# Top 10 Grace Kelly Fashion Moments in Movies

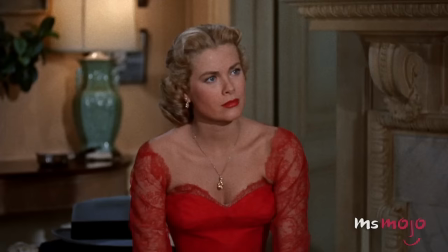[0:00]
She may have been the princess of Monaco, but to us, Grace Kelly is the queen of cinematic style.
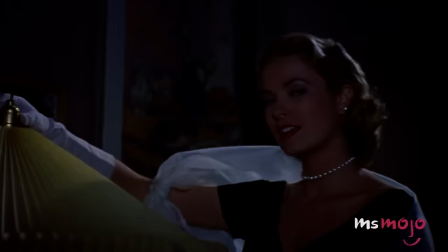[0:06]
Welcome to MsMojo, and today we'll be counting down our picks for the top 10 Grace Kelly fashion moments in movies.
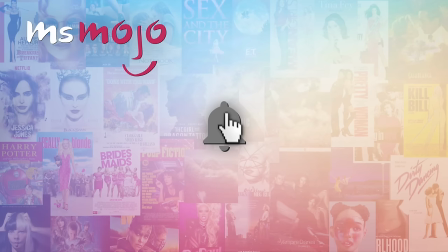[0:13]
Before we begin, we publish new content every day, so be sure to subscribe to our channel and ring the bell to get notified about our latest videos.
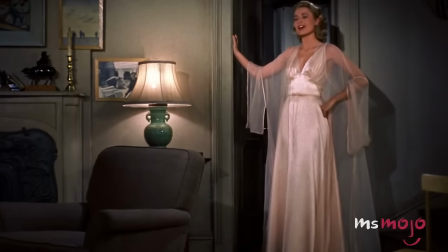[0:22]
For this list, we're only looking at Grace Kelly's most iconic outfits worn in films, so her own personal ensembles aren't eligible.
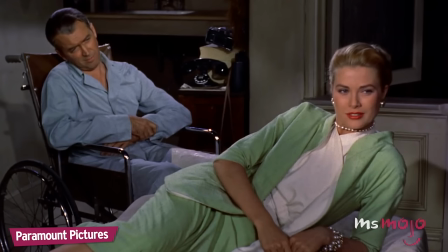[0:31]
Number 10, O'Donnell suit, Rear Window.
It's utterly beautiful. Wish I could be creative.
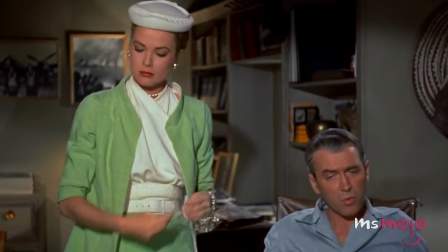[0:39]
The O'Donnell suit worn by Kelly's character in Rear Window has to be one of the most iconic moments a skirt suit has ever had on film.
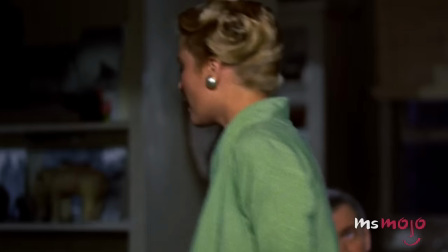[0:47]
Lisa Carol Fremont shows up to the main character's house wearing this impeccably tailored green skirt suit with a white silk halter neck shirt.
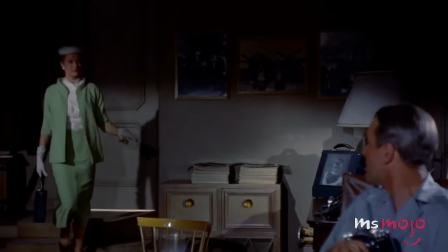[0:55] Why don't I slip into something more comfortable?
The accessories are really what take this outfit over the top,
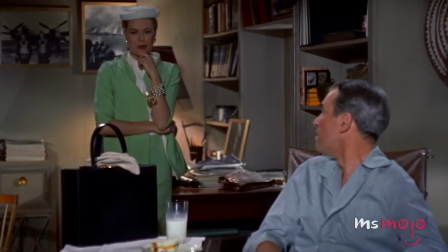[1:00]
from the pearl necklace to the white pillbox hat and veil, making it appear oh so expensive.
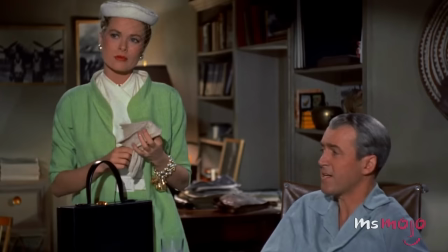[1:06]
The look was created by the acclaimed costume designer Edith Head,
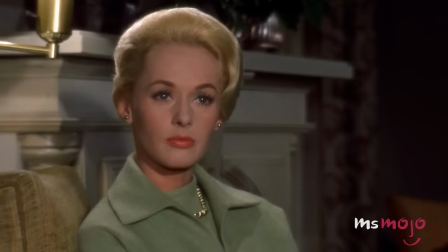[1:10]
who later used a similar O'Donnell suit on Tippi Hedren for another Hitchcock movie, The Birds.
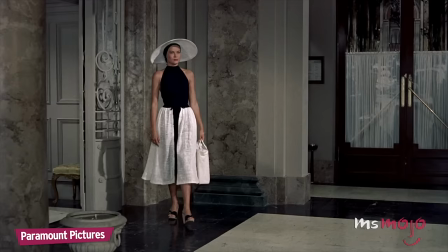[1:15] I always suspected as much.
Number 9, black and white beach top with caprice and skirt, To Catch a Thief.
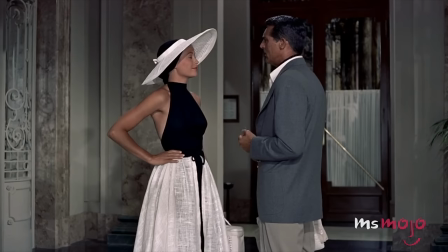[1:21]
Not many people can make beach wear look so refined, but most people don't have this actress's natural grace.
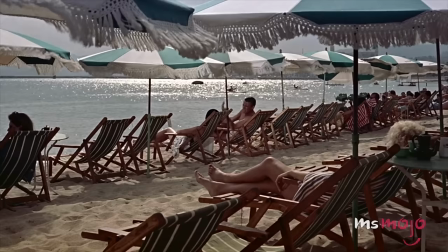[1:28]
Sporting a black halter swimsuit paired with rolled up capris and a full white skirt,
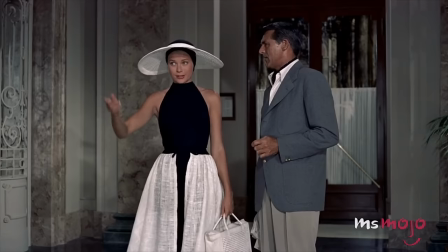[1:33]
this look could be worn poolside as well as in a fine dining establishment, giving the ensemble a sense of duality most outfits don't have.
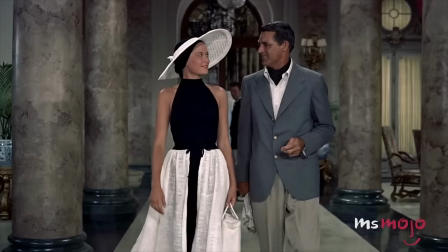[1:41]
And while the clothing itself is striking, it's the wide-brimmed white hat over a black turban that takes the whole look to another level of chic that only Grace could carry.
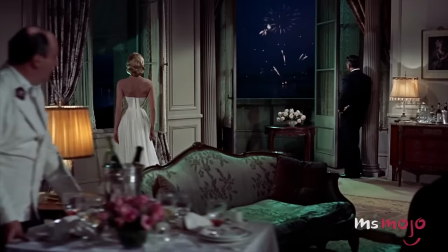[1:49]
It's a look that demands the attention of everyone in the room. Number 8, white dress, To Catch a Thief.
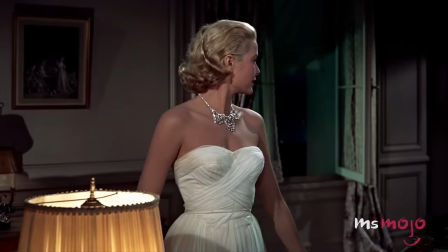[1:56]
Many women tend to shy away from wearing all white since the color is notoriously unforgiving and runs the risk of looking like a bridal gown,
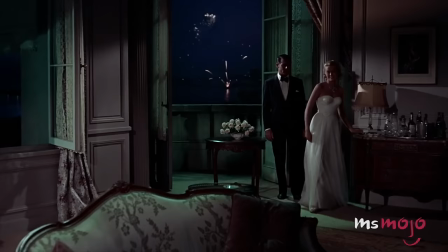[2:04]
but Grace Kelly looks like absolute perfection in this structured white strapless gown.
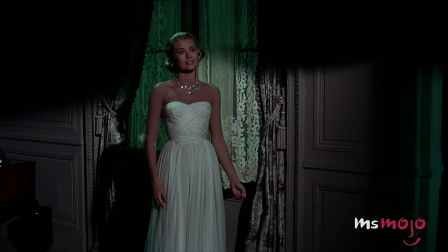[2:09] Tonight you're going to see one of the Riviera's most fascinating sights.
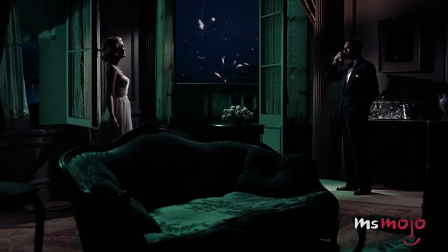[2:13]
The woven bodice and slight sweetheart neckline give the gown some visual interest before the cinched waist billows out.
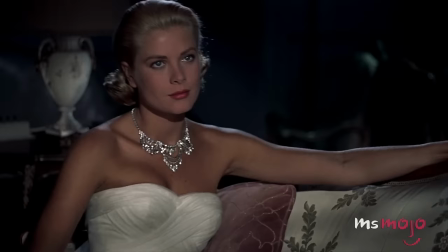[2:20]
The dress elongates her frame, while the color gives a nice contrast to her golden skin and locks in To Catch a Thief.
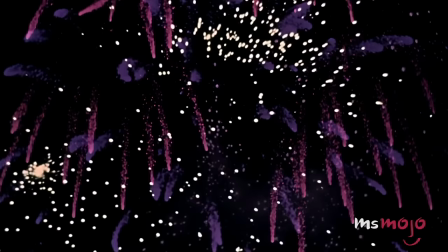[2:27] Give up, John. Admit who you are.
Finally, the diamond necklace elevates the look and gives it a breathtaking effect.
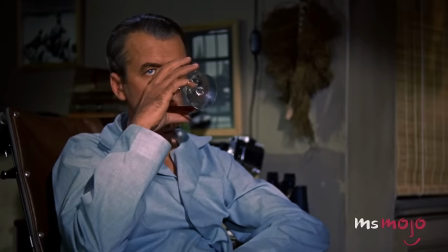[2:35] You know as well as I do, this necklace is imitation. Well, I'm not.
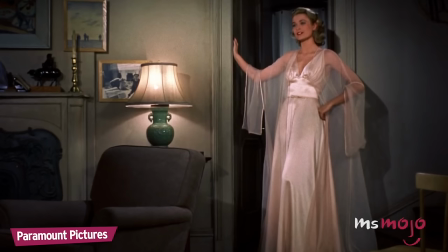[2:40]
Number 7, silk nightgown, Rear Window.
What do you think?
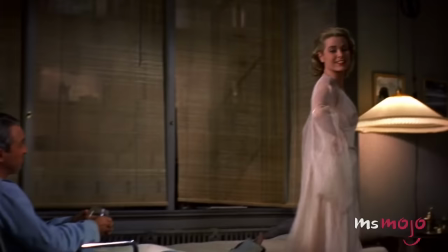[2:45]
Sleepwear isn't usually cause for a major sartorial moment,
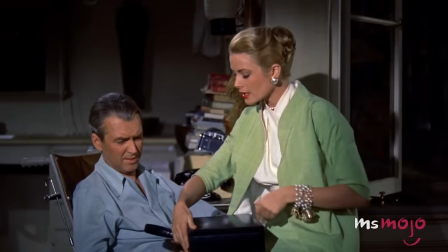[2:49]
but the silk nightgown Grace Kelly wears in Rear Window shows that you don't have to look like a slob when going to bed.
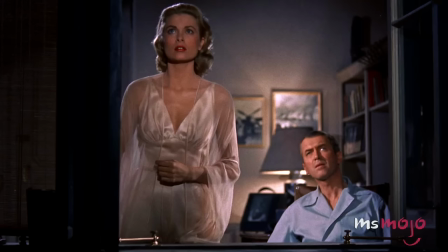[2:55] Compact, but ample enough.
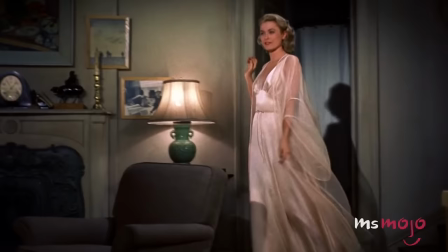[2:58]
The gown's deep V-neck cut and its tight waist show off her curves, while the floor-length skirt keeps the look modest.
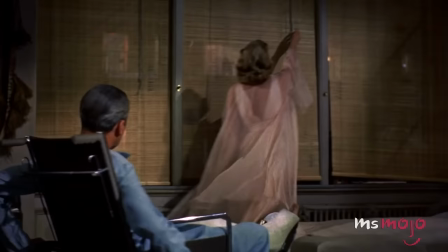[3:05]
Paired with the see-through robe, the extra material gives it some movement that makes it perfect for twirling.
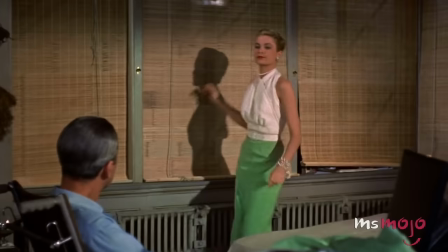[3:11]
Grace calls the look a preview of coming attractions, which is a witty line of banter that a look like this deserves.
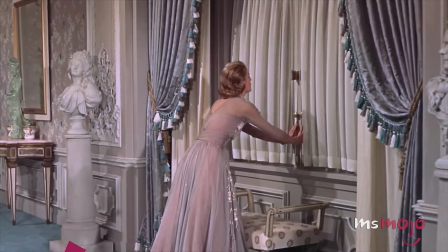[3:20] Preview of coming attractions.
Number 6, embellished tulle dress, High Society.
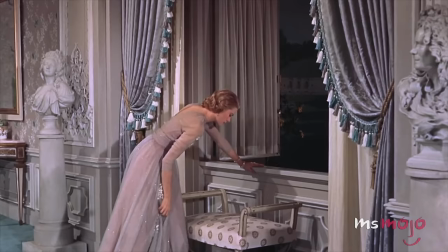[3:26]
This frock worn in high society is a classic example of 1950s feminine style that will make any woman look timeless.
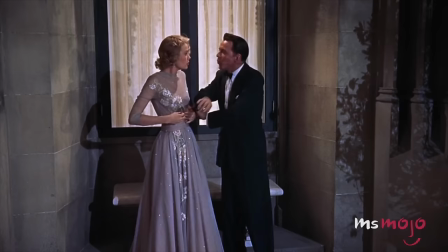[3:34]
In the film, Grace Kelly's character wears the Helen Rose-designed gown after she drunkenly escapes her bachelorette party and runs into Frank Sinatra.
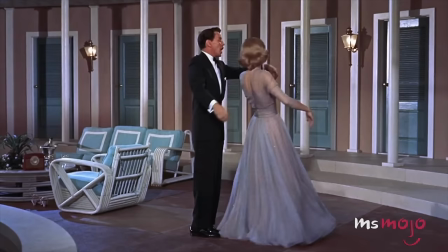[3:42] We'll go over the wall.
He takes her into his arms and serenades her while they dance.
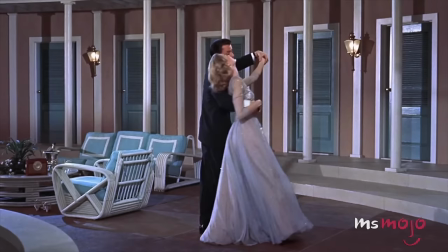[3:48]
Each twirl, spin, and dip shows off the beautiful shimmering gray gown.
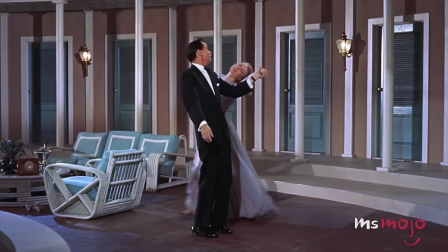[3:52]
The sheer overlay with the silver flowers looks gorgeous in the lighting, and the tulle of the skirt moves like a dream as she completes each step.
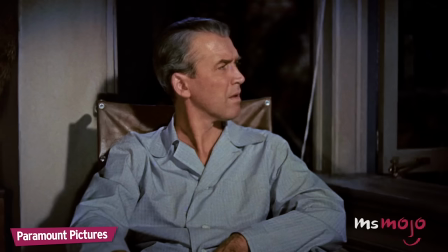[4:00]
Number 5, black dress, Rear Window.
You're beginning to scare me a little.
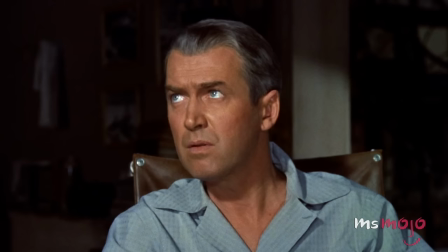[4:05]
Every woman needs a perfect little black dress, and this ensemble in Rear Window is the perfect one to show off a shift in the film's narrative
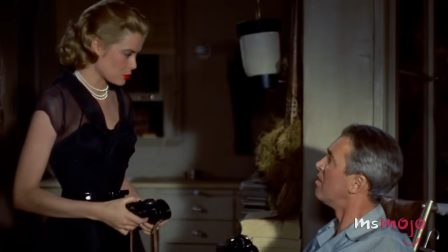[4:13]
when it gets a little darker and the characters start to believe they've witnessed a murder.
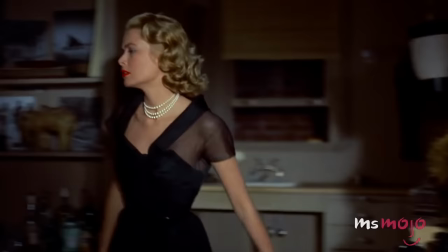[4:18] Sitting around looking out of the window to kill time is one thing, but doing it the way you are with binoculars.
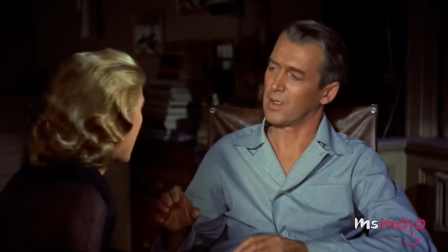[4:23]
It's a little more dangerous and daring than the other looks Kelly wears in the film, while still keeping that same tailored look.
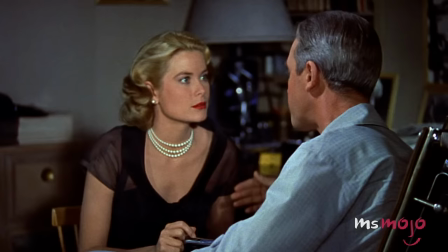[4:30]
The pleated organza is expertly done and adds visual interest to the skirt.
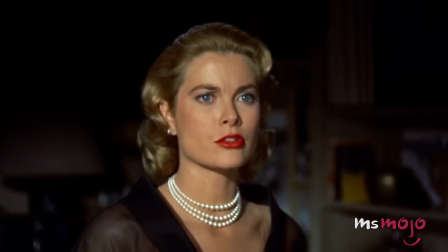[4:35]
Meanwhile, the sheer cap sleeves and twisted knot in the bodice are the kind of little details that make the dress stand apart from other similar outfits.
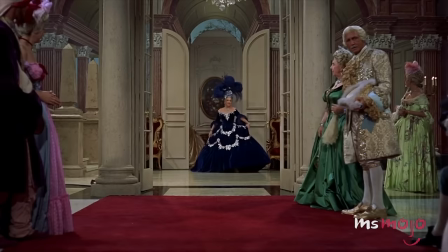[4:43] Tell me everything you saw and what you think it means.
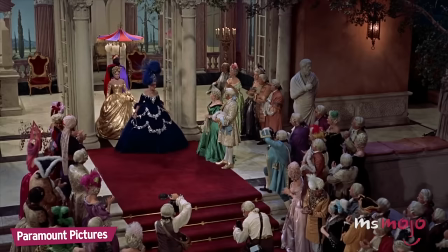[4:49]
Number 4, gold dress, To Catch a Thief.
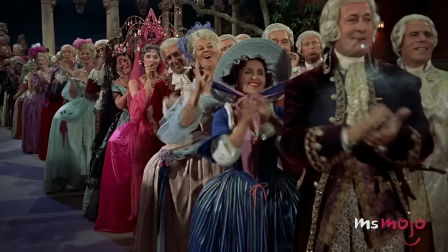[4:53]
By the end of To Catch a Thief, the main characters must attend an elaborate masquerade ball. Many of the looks in the film are already so epic,
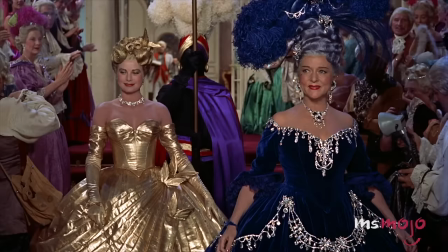[5:02]
but Edith Head outdid herself when she dressed Grace Kelly in this over-the-top Marie Antoinette-inspired gown.
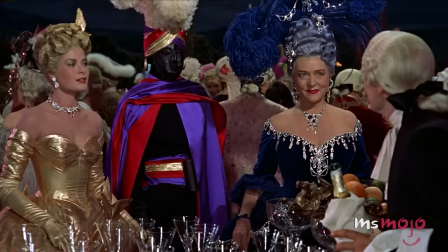[5:08] My nerves could stand a drink.
The costumes for this scene were some of the most extravagant Head ever made.
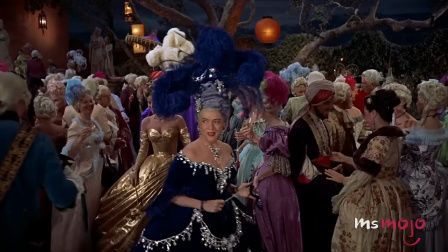[5:14]
The dress looked like a work of art, with the 3D detailing making it seem as though the butterflies could fly off the gown, with the fan and the golden wig adding to the decadent feel.
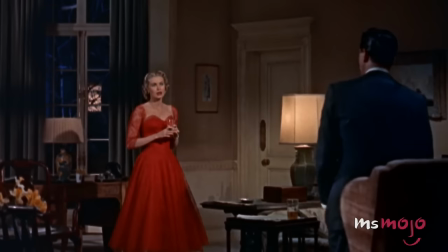[5:23]
Number 3. Red Dress. Dial M for murder.
Before Tony comes, I ought to explain something.
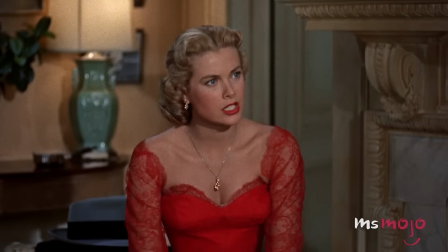[5:30]
Grace Kelly was usually clothed in more subdued, lighter shades, but this red dress makes us wish we saw her in bolder colors all the time.
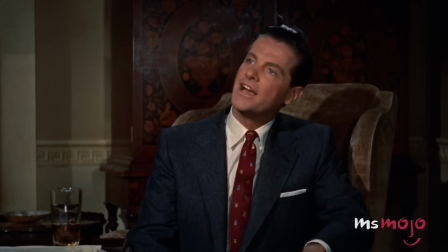[5:38]
In head-to-toe red, from her lipstick to her dress to her shoes, she looked like a woman to be reckoned with in Dial M for Murder.
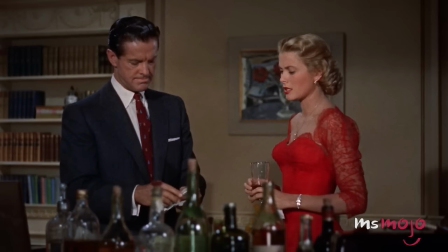[5:44] It's not as simple as that.
The red lace of the gown was an exquisite touch for the back and sleeves, which made it appear so feminine and chic.
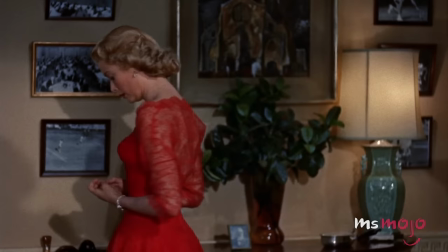[5:53]
The whole look screams the 1950s in the best possible way, which was a time when elegance was at its height.
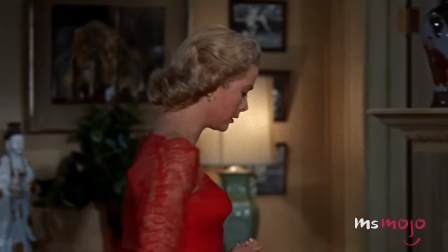[6:00] I recovered the handbag about 2 weeks later from the lost and found, but the letter wasn't there.
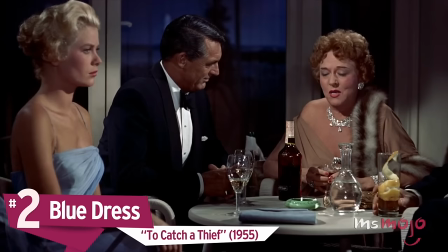[6:06]
Number 2. Blue Dress. To Catch a Thief.
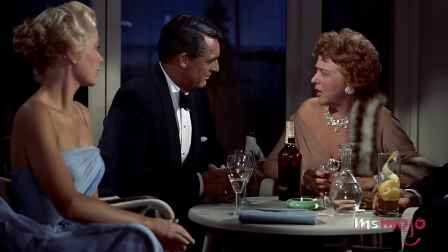[6:09]
Everyone knows that blondes look good in blue, but we didn't know they could look quite as good as Grace Kelly does in this Grecian-style ensemble.
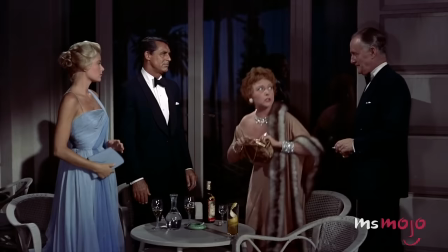[6:17]
The sky blue dress is a feat of draping, a style that can look quite sloppy if not done correctly.
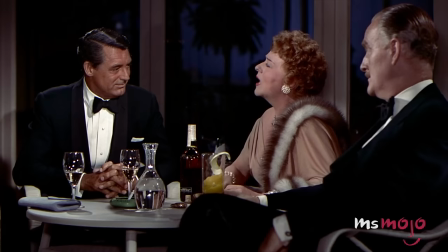[6:23]
But that's definitely not the case with this gown, which makes Kelly look regal and in command whenever she's on screen.
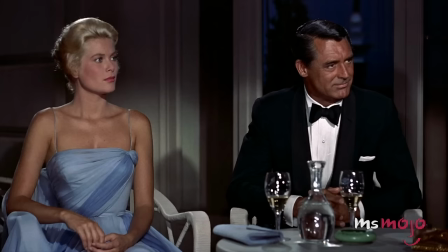[6:29] How come you haven't made a pass at my daughter? And don't say, oh, mother, to me.
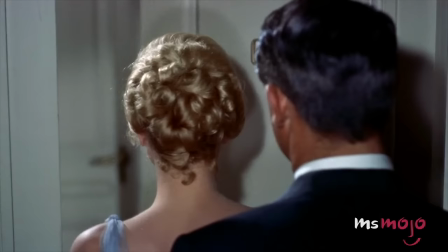[6:34]
All that material could easily have overpowered her if the balance wasn't struck just right.
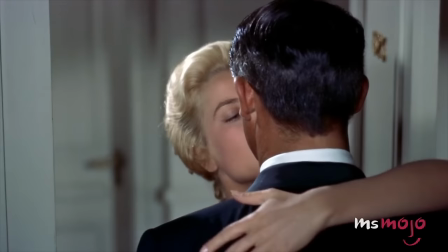[6:39]
But instead, the chiffon frock is feminine and the fabric highlights her frame.
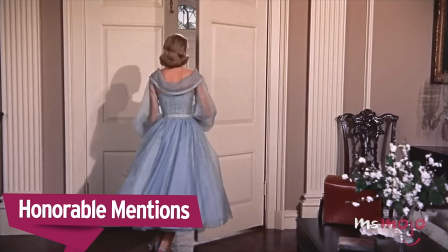[6:46]
Before we unveil our number one pick, here are a few honorable mentions.
How do you do?
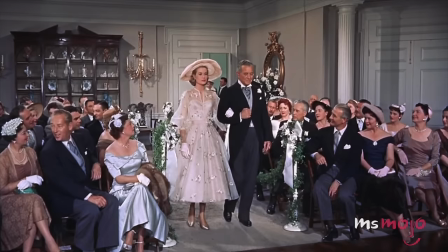[6:52] I'm Tracy Lord.
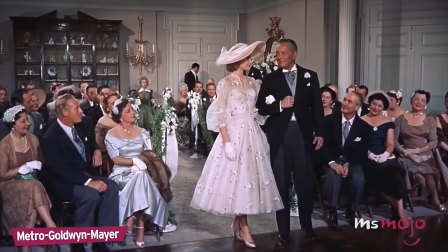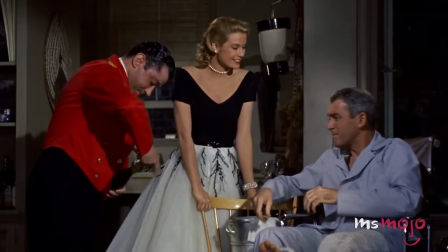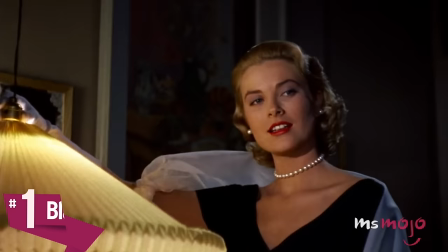[7:05]
Number 1. Black and White Dress. Rear Window.
Lisa.
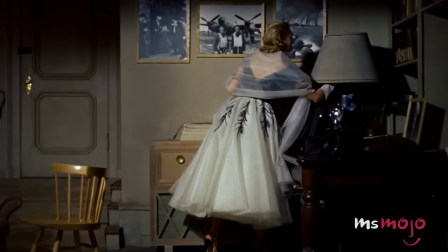[7:14] Carol.
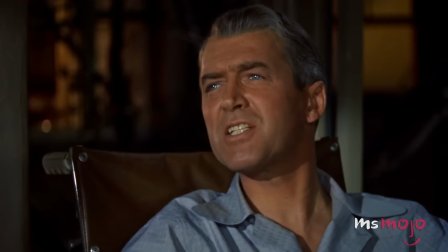[7:20] Fremont.
Grace may have become real-life royalty later in life, but she already looked the part in this black and white evening gown seen in Rear Window.
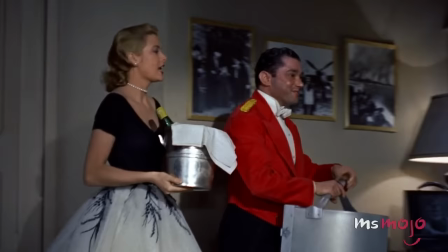[7:28]
Edith Head did some of her best work when she concocted this look.
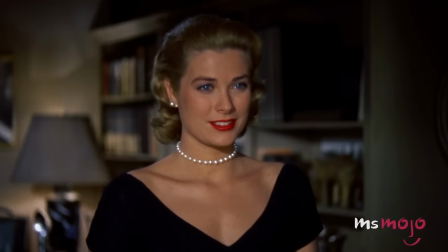[7:31]
The top is simple and streamlined, but the double V of the bodice shows off her chest, back, and the elegant slope of her shoulders.
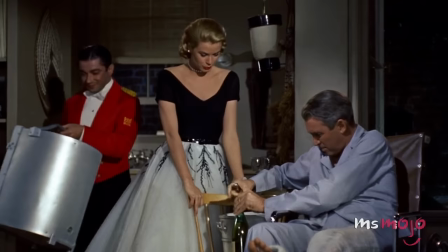[7:39] What would you think of starting off with dinner at 21?
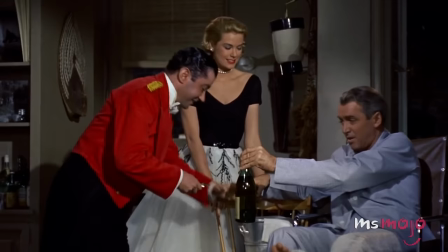[7:41]
The white chiffon and tulle skirt made her look like a modern ballerina, and the black leaf detailing gives the look some flair.
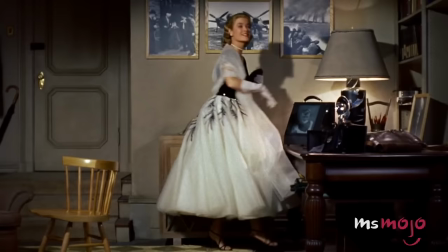[7:48]
Paired with white gloves, a pearl necklace, and a tulle wrap, it was a look fit for a queen.
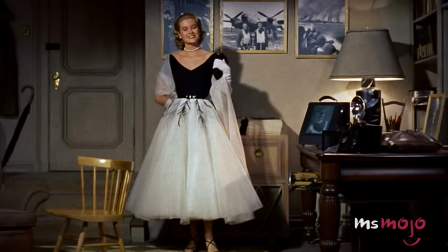[7:53] Is this the Lisa Fremont who never wears the same dress twice? Only because it's expected of her.
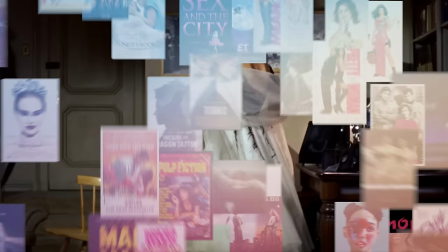[7:59] It's right off the Paris plane. You think it'll sell?
Do you agree with our picks?
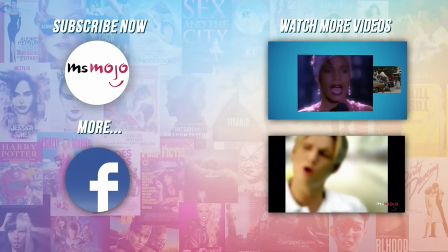[8:05]
Check out these other great clips from Ms. Mojo and subscribe for new videos every day.